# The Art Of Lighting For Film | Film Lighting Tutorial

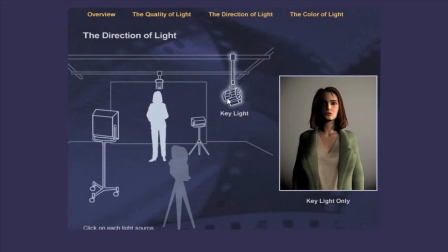It usually establishes character and mood of the shot.
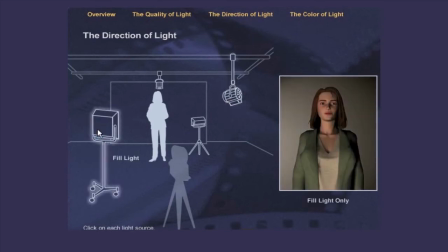The fill light lightens the shadow areas, enabling film to see more like the eye. Fill light gives the appearance of ambient light and determines the mood by keeping shadows dark or by lightening them. Often the fill light is a large, soft source that creates no objectionable shadows.
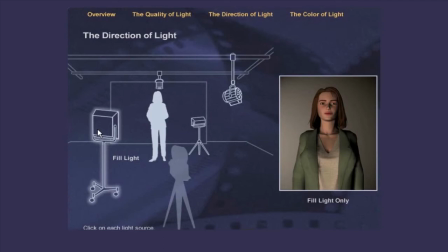Bounce boards can also be used opposite the key light to reflect light back onto the shadow side of the subject.
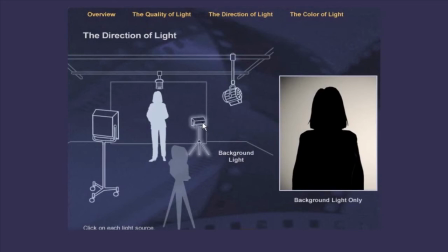The background light accentuates the areas behind the subject, while creating separation from the foreground subject.
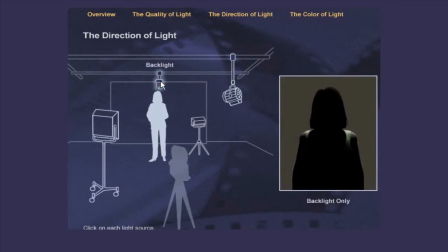The backlight illuminates the subject from behind, relative to camera position. Its source may be placed directly behind or slightly off to one side of the subject.
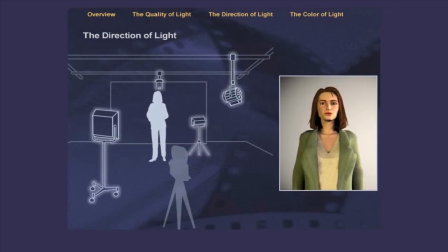This is how the scene looks with all the lights in position. We will cover the positioning of lights in greater detail later in this course.
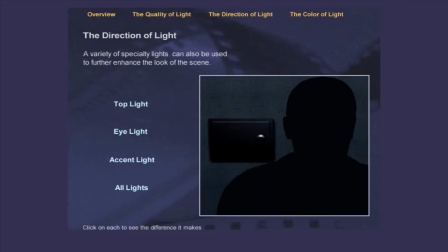A variety of specialty lights can also be used to further enhance the look of the scene. Click on each to see the difference it makes. The top light is positioned high and over the subject, creating a sinister look.
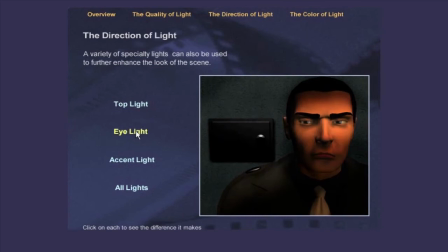The eye light is used to bring the actor's eyes alive by creating a reflection of the light in the eye. Often placed near the lens axis, this is usually a well-diffused or weak source.
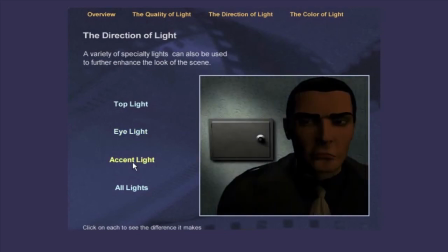The accent light is used to distinguish some part of the set, an important prop, or the background from its surroundings. This is how the scene looks with all the lights in position. A wide range of light sources can illuminate a scene.
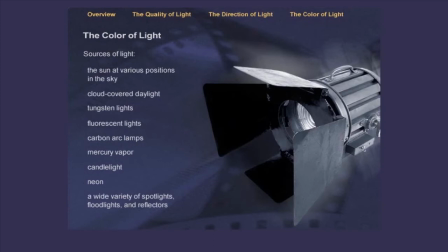Each light source has a color temperature, which determines the type of film and filters, if any, that should be used when filming.
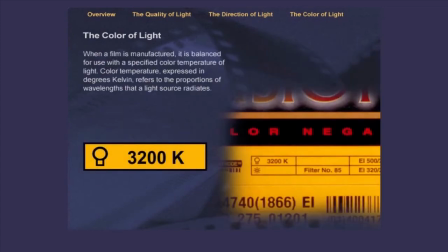When a film is manufactured, it is balanced for use with a specified color temperature of light. Color temperature, expressed in degrees Kelvin, refers to the proportions of wavelengths that a light source radiates.
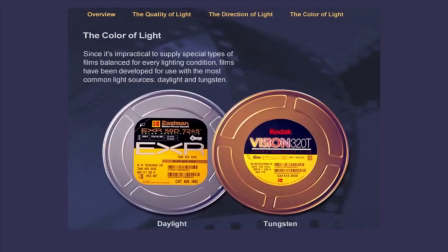To compensate for different light sources, color emulsions are formulated so that film exposed under the specified light source reproduces colors the way we expect them to look. Since it's impractical to supply special types of films balanced for every lighting condition,
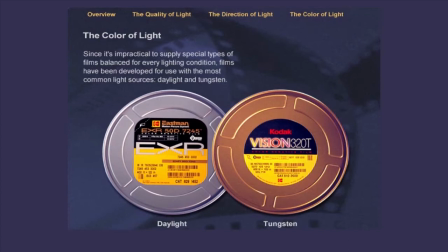films have been developed for use with the most common light sources, daylight and tungsten.
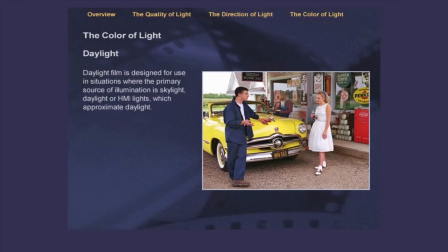Daylight film is designed for use in situations where the primary source of illumination is skylight,
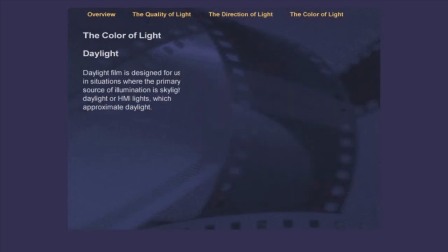daylight, or HMI lights, which approximate daylight. Tungsten film is designed to be used under the warm cast of tungsten lights. The sensitivities of its emulsion layers are adjusted so that the film is less sensitive to the overly abundant yellow, orange, and red light, and more sensitive to the proportionally small amount of blue light that tungsten lights produce.
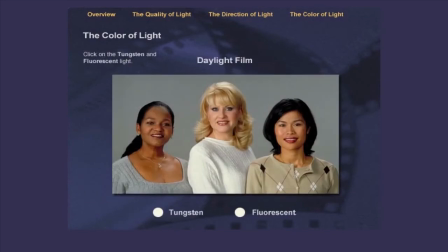This image has normal color balance because it was captured on daylight film using a daylight source. To see what happens when daylight film is exposed to the wrong light, click on the tungsten and the fluorescent light.
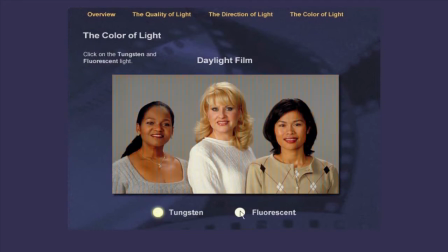This image has normal color balance because it was captured on tungsten film using a tungsten light source.
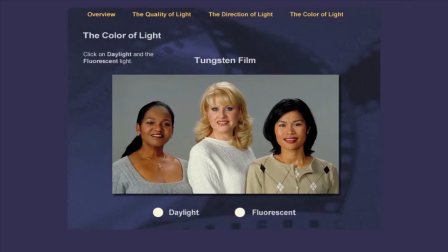To see what happens when it is exposed to the wrong light, click on daylight and the fluorescent light.
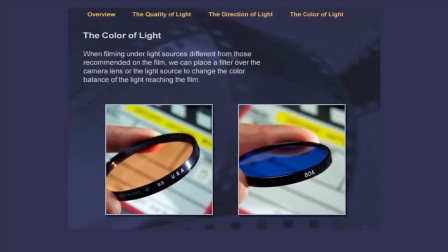When filming under light sources different from those recommended on the film, we can place a filter over the camera lens or the light source to change the color balance of the light reaching the film.
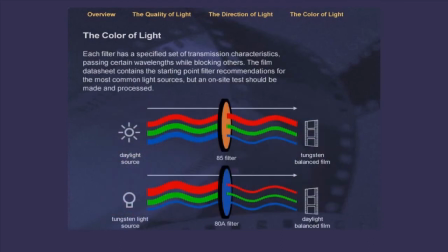Each filter has a specified set of transmission characteristics, passing certain wavelengths while blocking others.
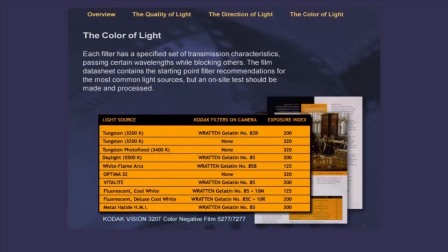The film datasheet contains the starting point filter recommendations for the most common light sources, but an on-site test should be made and processed.
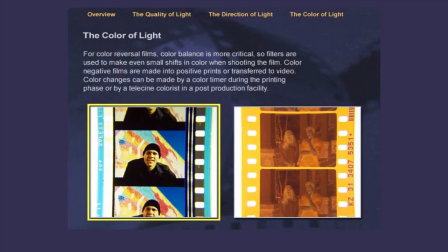For color reversal films, color balance is more critical, so filters are used to make even small shifts in color when shooting the film. Color negative films are made into positive prints or transferred to video.
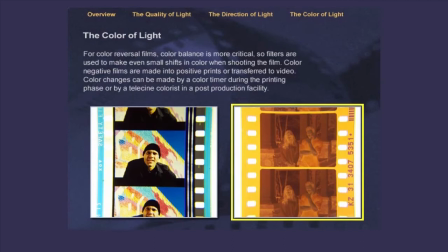Color changes can be made by a color timer during the printing phase or by a telecine colorist in a post-production facility.
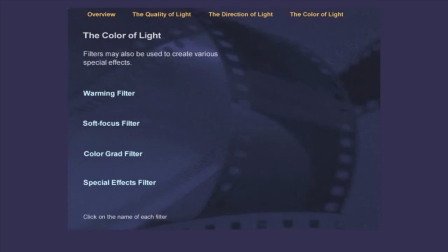Filters may also be used to create various special effects. To see the difference, click on the name of each filter.
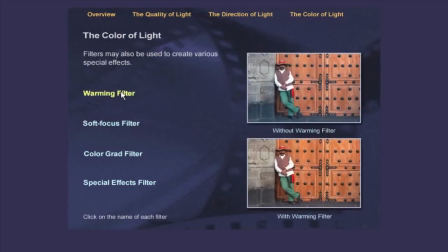A warming filter can make a scene more yellow to simulate late afternoon.
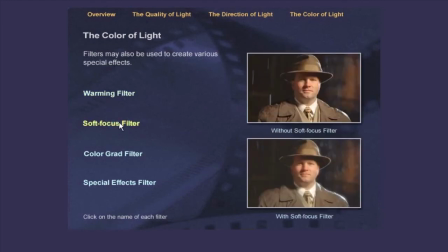A soft focus filter can give the illusion of another time or to soften blemishes on skin.
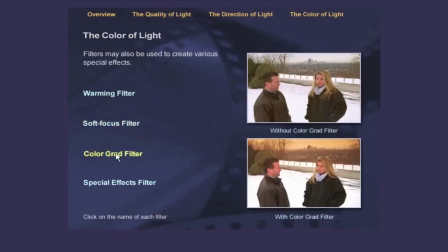Color grad filters are clear on one half and tinted on the other half, so that only part of a scene is affected, such as the color of the sky.
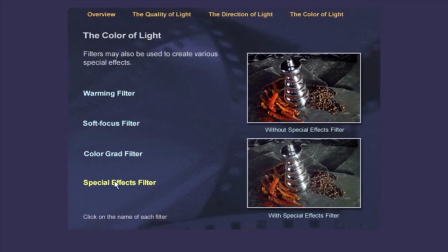Filters can also be used to color scenes in ways that never occur in the real world. Color bursts, stars, and otherworldly effects.
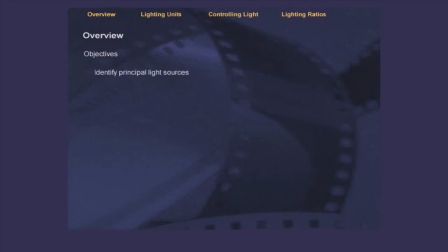At the completion of this topic, you'll be able to identify principal light sources, describe how accessories control light, describe how to control light by positioning, and relate lighting ratio to low-key shots and high-key shots. The crew responsible for lighting during motion picture filming is headed by the gaffer,
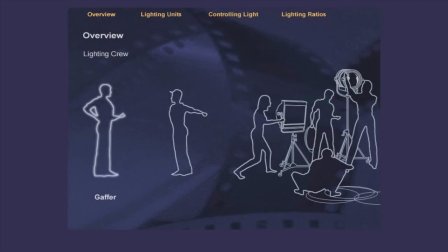or chief lighting technician, who reports to the director of photography. The best boy assists the gaffer by ordering the lighting equipment and overseeing the lighting crew. Lighting technicians install, operate, and maintain lighting. They retrieve the light which the gaffer asks for, put it in position,
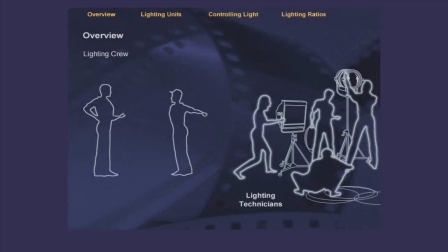raise or lower it, and wait for orders from the gaffer to turn it on or off. If necessary, they add diffusing material in front of the light or they adjust the width of the light beam by opening or closing the light's barn doors.
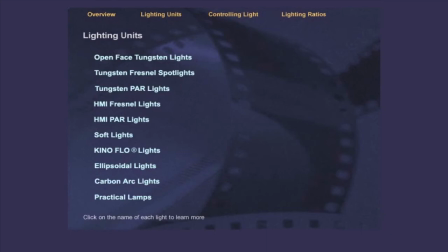These are the principal types of light sources that can be used by the lighting crew to achieve the look of the scene. First, let's clarify a few of these terms. Tungsten, HMI, and fluorescent refer to types of lamps. Open face and Fresnel refer to types of fixtures that hold the lamps.
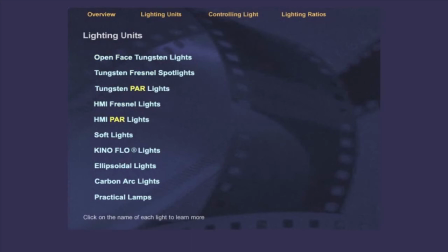PAR lights are very efficient because they use parabolic reflectors. Now click on the name of each light to learn more. Open-face tungsten lights are quartz halogen units that do not have a lens. They are brighter but harder to control than units with lenses.
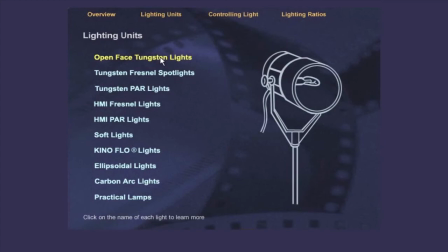Open-face tungsten lights are used primarily for bouncing and thorough diffusion. Tungsten Fresnel spotlights are incandescent lights containing a stationary Fresnel lens. The bulb and hemispherical reflector can be moved farther from the Fresnel lens to a narrow beam for the spot position,
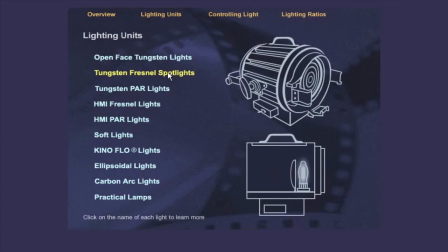or closer to the lens for the flood position, which illuminates a wider area. These spotlights range from 100 watts to 20 kilowatts. Tungsten PAR lights are incandescent lights containing a parabolic reflector. These lights are often used in banks of 6 to 24 units, but can be used individually.
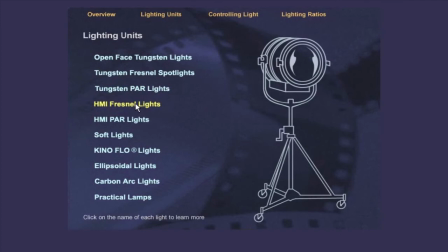Small HMI Fresnels of 200 to 1200 watts are used as interior direct light or bounce light when daylight color balance is needed. 12 to 18 kilowatt HMI Fresnels have replaced the carbon arc lights as the workhorse large light.
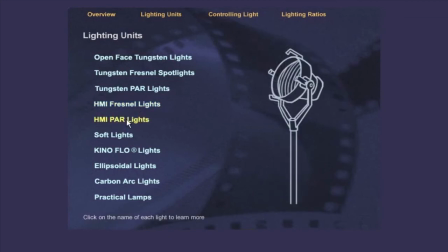HMI PAR lights are a highly efficient source of daylight balanced light of 5600 degrees K. Since HMIs operate at cooler temperatures than the comparable wattage in tungsten units, they're more comfortable for the talent. Soft lights are open reflector lights that produce soft light with gradual shadows.
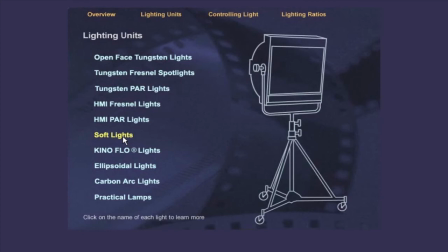Indirect light is bounced off a diffuse white surface. These are generally tungsten lights. Kino flow lights are fluorescent lighting systems for film production work. They operate on high-frequency ballast, which eliminates flicker problems.
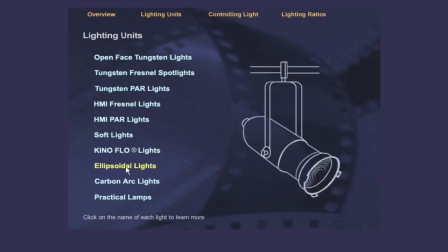They are light and easy to rig. Ellipsoidal reflector spotlights provide a long, controllable throw that can light a stage from distant positions. They're often used in theatrical lighting. Before HMI lights were developed, and when films were slow, carbon arc lights provided the large amount of light needed.